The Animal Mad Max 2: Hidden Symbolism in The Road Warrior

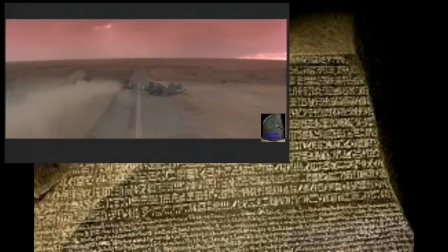The Road Warrior is hands down my favorite action film of all time.
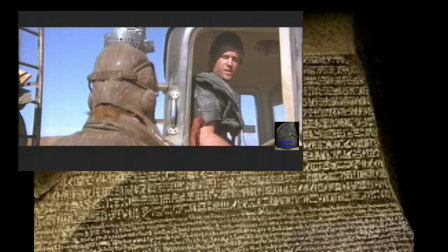Every single thing that film tries to do, it accomplishes, and it tries to do a lot of different things.
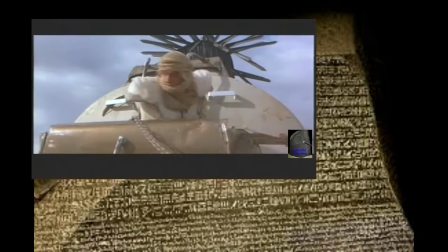To me what's most impressive is the amount of symbolism that it's managed to fit into a movie
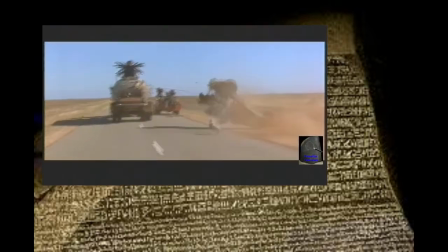with pacing so intense that it's often referred to as one big chase scene.
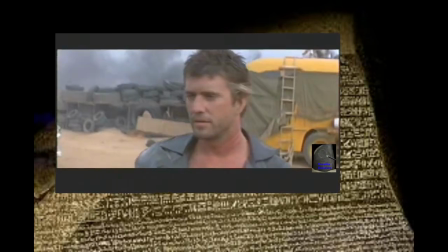But what I want to discuss is the animal symbolism and how it pertains to Max finding his humanity once again.
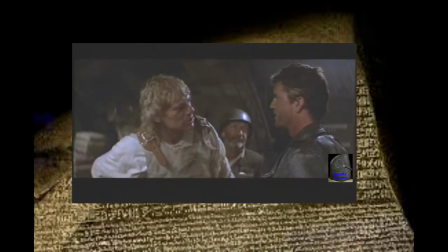This overarching theme that I'm referring to basically says that Max and many other characters in the film are nothing more than animals.
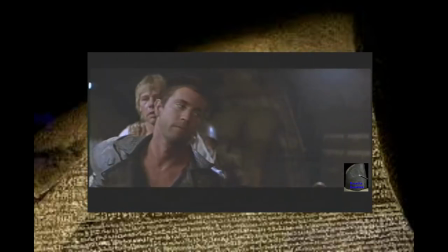Sometimes it's point-blank said.
You're a maggot! You know that?
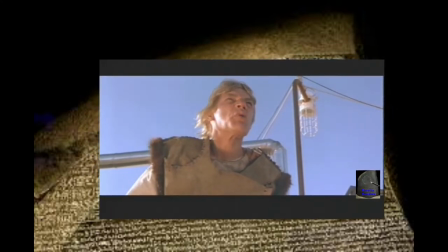That is our lifeline to a place beyond that vermin on machines.
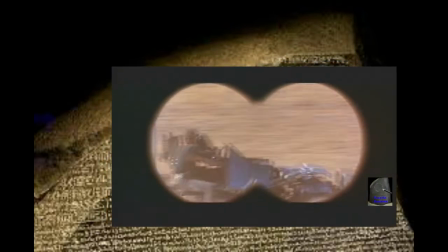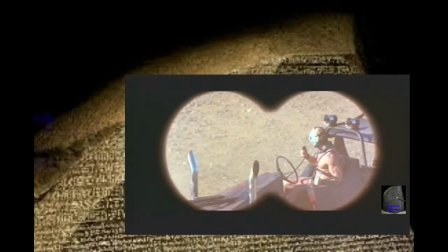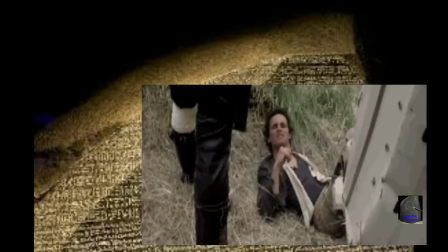And while it's not my intention to cover the first film, it is worth noting that at the beginning of the first movie, Max was basically a human, and by the end of it, he was a monster.
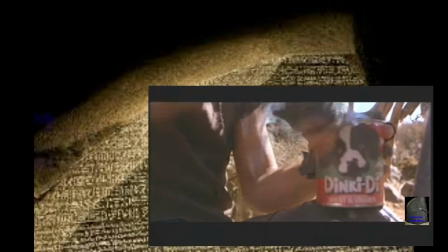He was mad. Now in this film what they've done in order for you to be able to find this symbolism without it watering down the intense pacing of
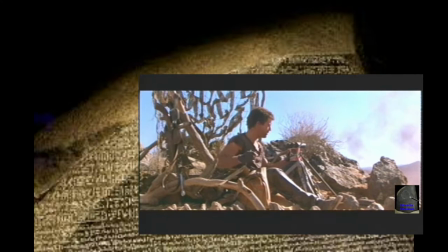the film Is they've left you a few crumbs basically a few times when it's almost punches you in the face But it doesn't slow things down like the
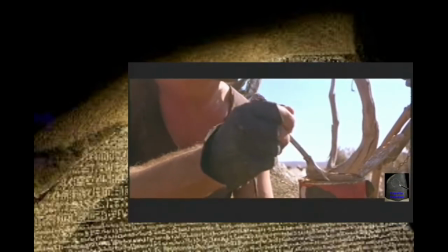dog food can for example when they're eating dog food and Max the dog and the gyro captain are all wanting to piece of the dog food, right?
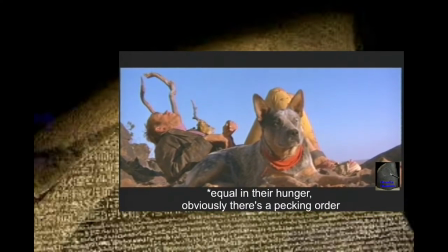All three of them are equal at this moment and invites you to look a little bit closer if you care about those sort of things
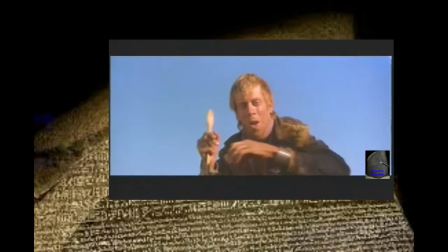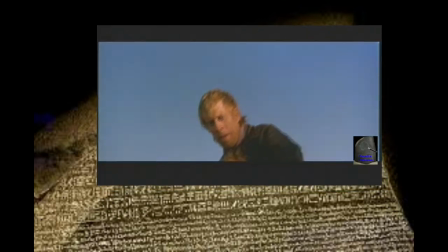and if you start paying closer attention you'll notice quite a few moments like that moments where they basically draw a parallel between the humans and the animals
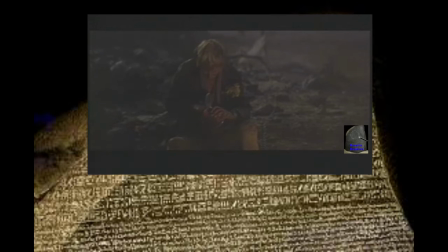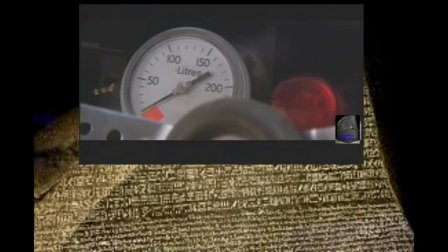notice in the opening chase scene when the shit's about to hit the fan the dog knows what's up he's figured it out he understands the
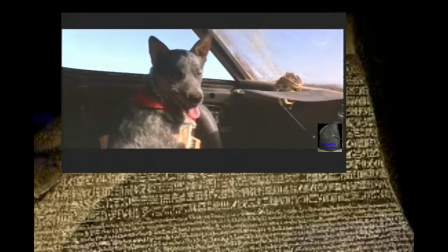machine enough to know what's going on here a little surreal if you really think about it after
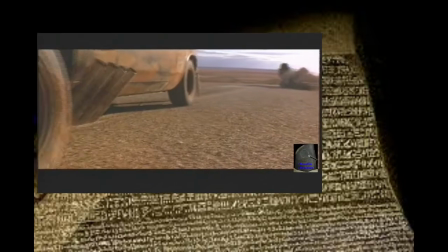they win that fight and max is collecting the fuel will notice how Max and dog move together.
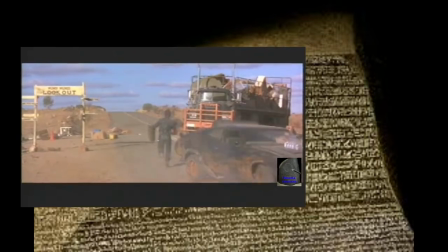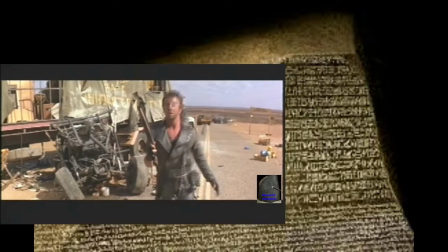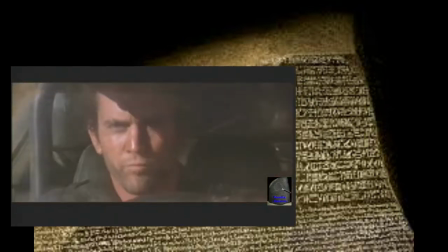Now you'll notice several times during the film
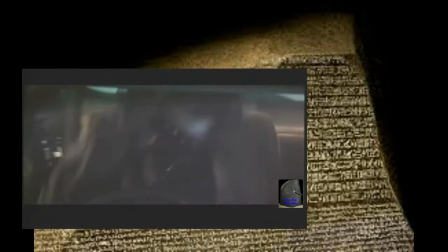off camera you'll hear the squeaking of Max's leg brace and it sounds a lot like a whimpering dog.
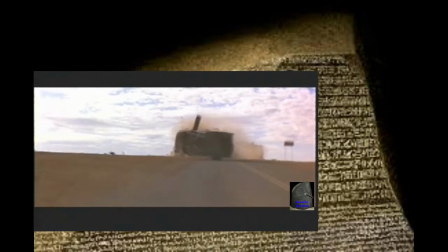At times it's even difficult to tell if it's a dog or not.
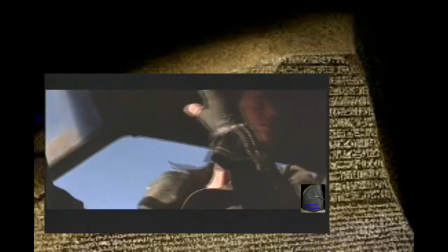I have it on Laserdisc and the audio is extremely good on it compared to DVD or VHS or Betamax so
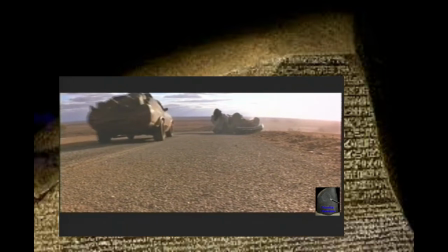it's much more pronounced but but it definitely sounds like a squeaking dog at times.
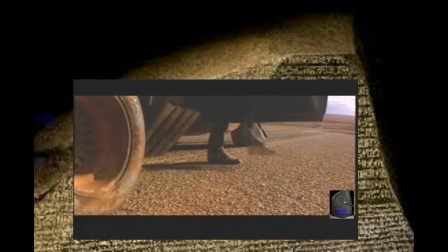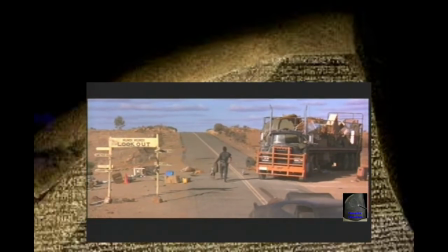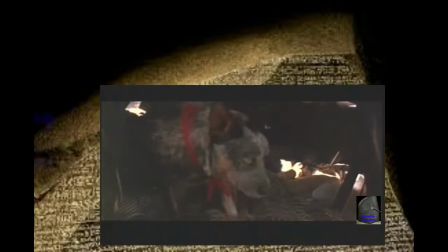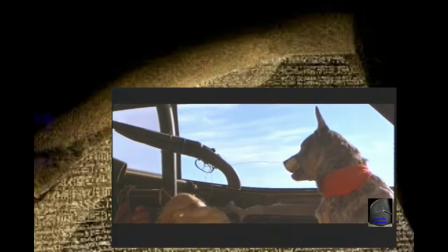And in this moment right here, when the dog is keeping guard over the gyro captain,
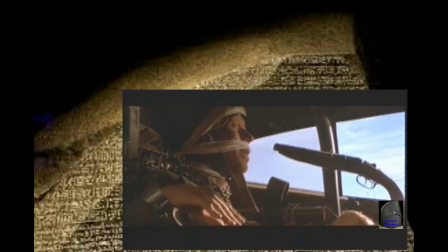and it shows the dog have a little bit more control over its own instincts than your average dog would,
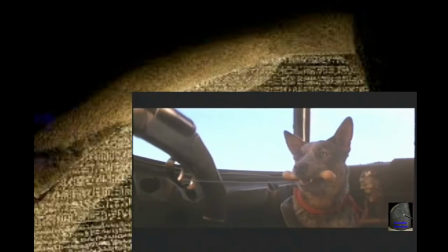it's blurring the line again between human and animal.
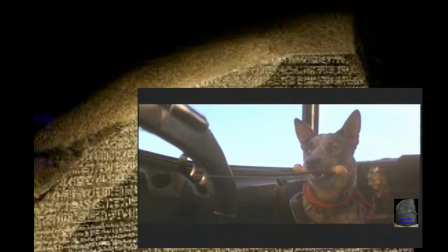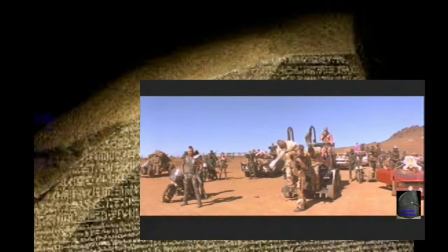We see that even the dog is more of a human in this moment here.
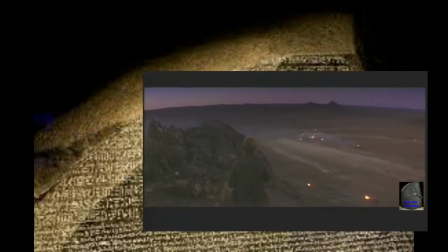Wes lacks the self-control that even dog has now after they have the scene with the dog food and after the gyro captain finally gets some the next day
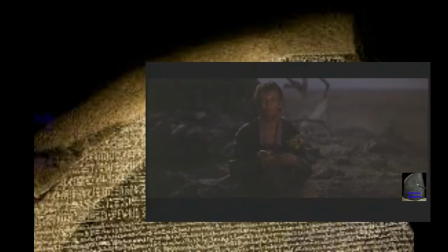he actually wipes his face with the napkin he acts a little bit more human than Max does you see another scene like this later
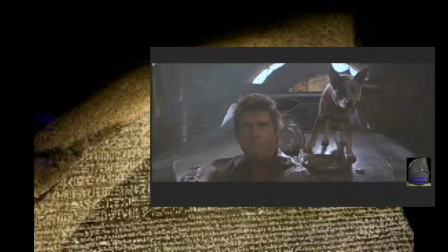in the film where Max and the dog are eating together and it kind of looks like the dog is actually eating out of a dish and Max is eating straight out of
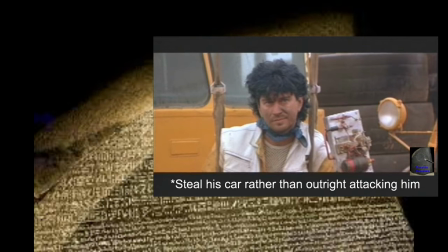a can like an animal when Max first comes to the encampment they attack him and his dog attacks back and his
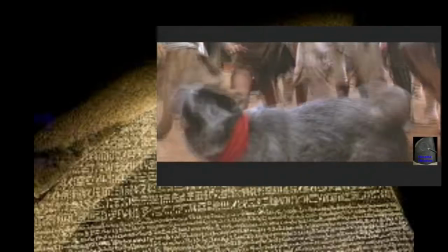dog is showing the emotion that he can't really show he's holding it back but the two are again one in the same unit it just like they moved
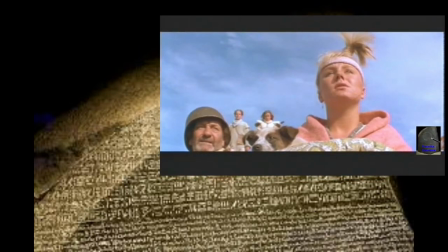earlier when they were gathering the fuel they're one and the same notice when they first enter the gasoline compound this young woman is holding a
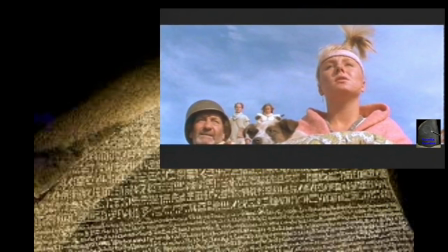dog and babying it it's not being treated like the dog that is
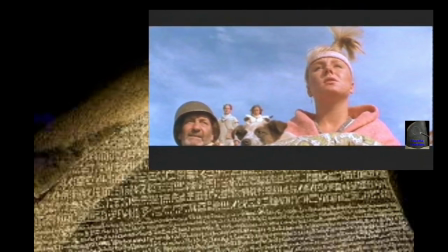max's dog this dog is is a pampered life it's definitely saying something about their lifestyle here.
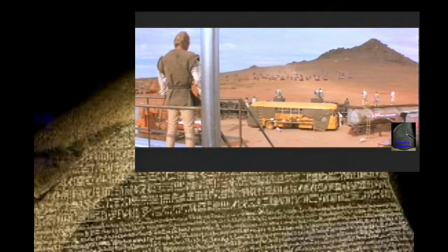You notice that the good guys are elevated. The bad guys are all on the ground.
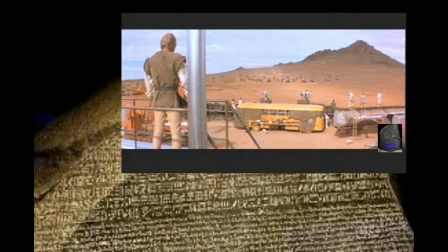Now notice the bad guys are all dressed in black. The good guys are all dressed in white.
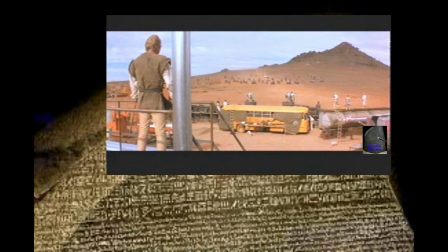And the bad guys all act like animals. The only two individuals that blur this line are Max and the feral child.
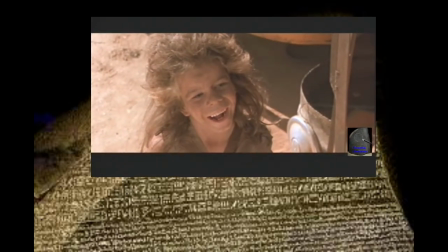Both Max and the feral child are part animal, part man.
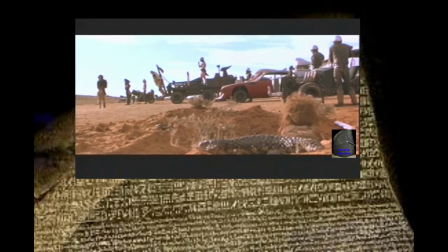They blur the line. one of the things that shows the feral child is part animal besides his name and everything else look at the feral
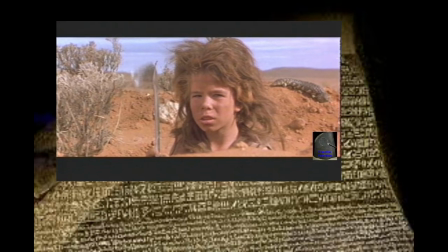child's burrow it even has a lizard that looks like it shares the hole with him when the camp is attacked notice the way this scene cuts back and
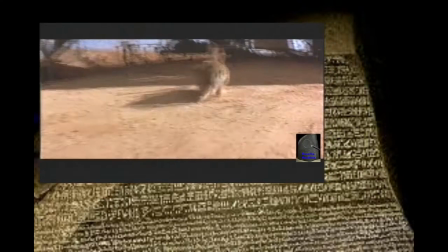forth between animals and people scurrying now
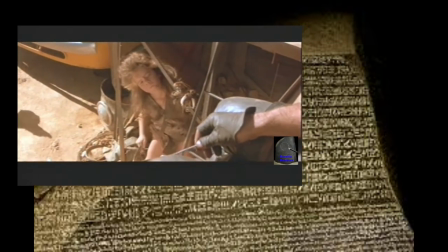notice here after the feral child has killed one of the bad guys and he comes into scene there's a chicken that comes into scene at the same
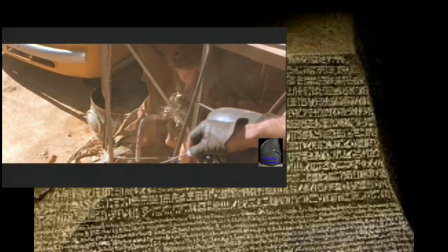time and then we see Max introduce the music box to the feral child and he acts like an animal.
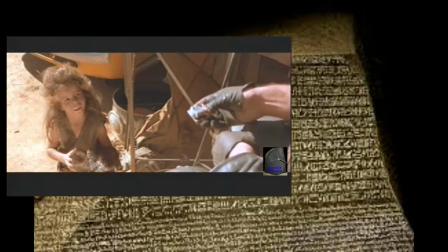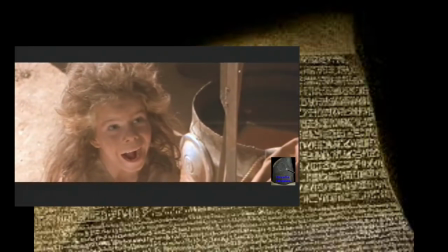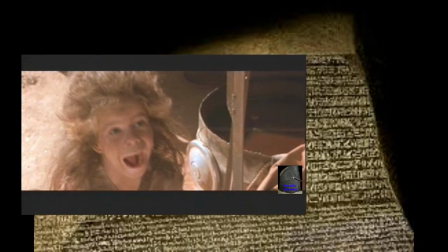So the feral child's hair kind of makes him look like that chicken and we see some
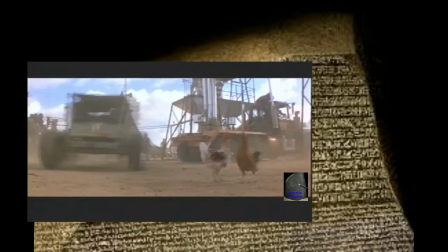of the symbolism also with Wes with the chickens and the punk feathers here.
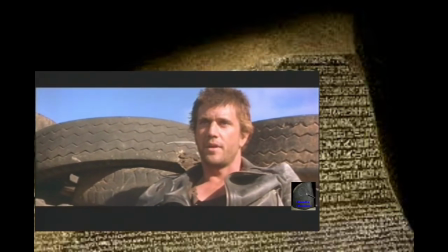They're having the meeting to discuss whether or not to give Max the gasoline to go get the big rig and bring it back or not. notice what's in
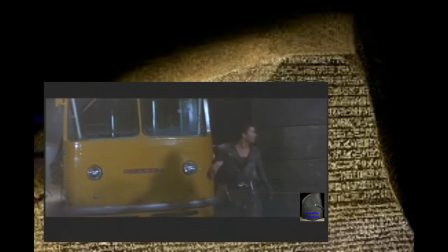the center of the shot outside of the tent here the gyro captain and his would-be girlfriend are talking to max and they're both holding
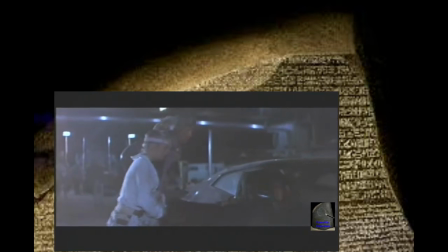a chicken the captain holding one that's presumably dead and the girl holding one that she is being coddled is this an allusion to the
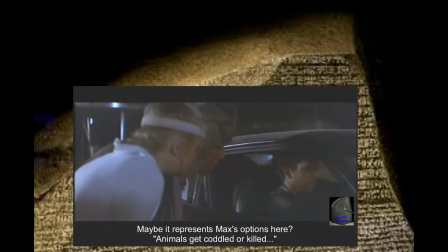two quote-unquote chickens that i pointed out earlier is one of these wes and one of these the feral child notice here the dog food is alluded to again
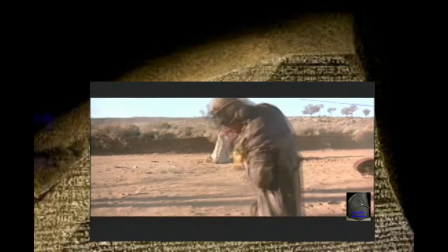and alluded to as something that not good for men I'm gonna eat it so
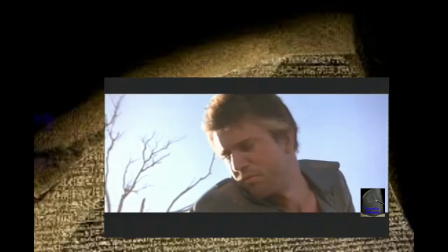find your own get get out of it I got a recipe for you snake delicious
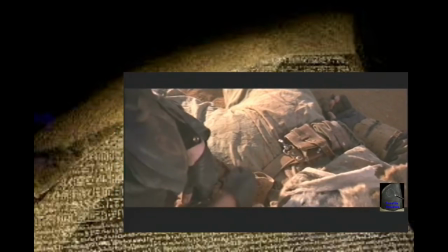fricassee of reptile get out better than your dog food no and notice his reaction to the helicopter is pretty animal-like
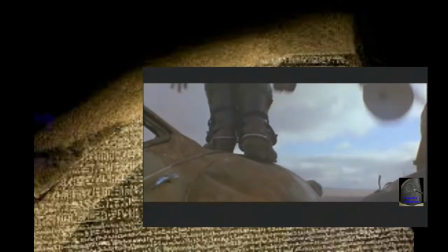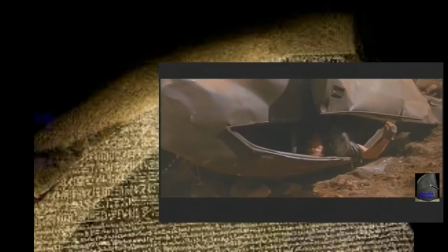when Max makes the run to escape and when the car flips him and the dog once again
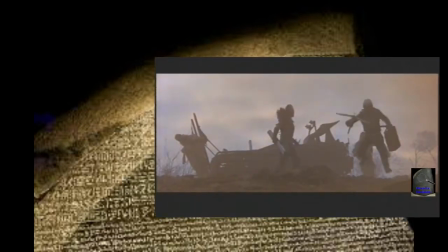in unition come out and this is when the animal Max is killed.
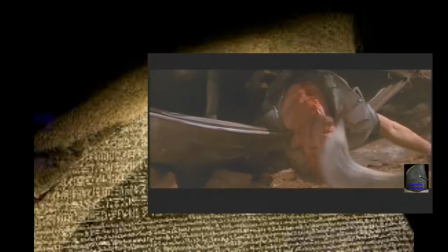He's symbolically dead now.
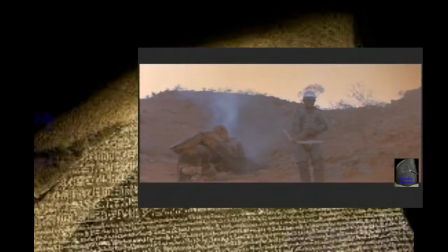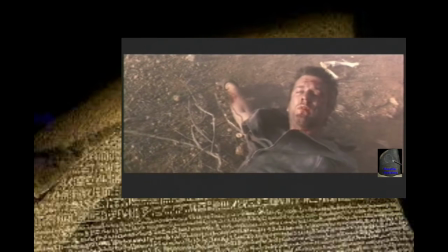The gyro captain, his quote-unquote partner, comes and lifts him up above the animals and brings him back to the camp of the good guys.
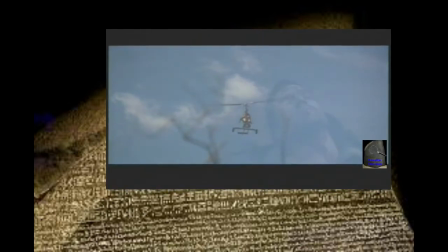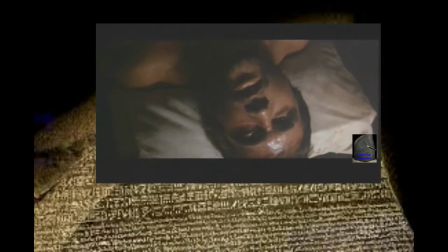When he wakes up, once again, it's a chicken and the feral boy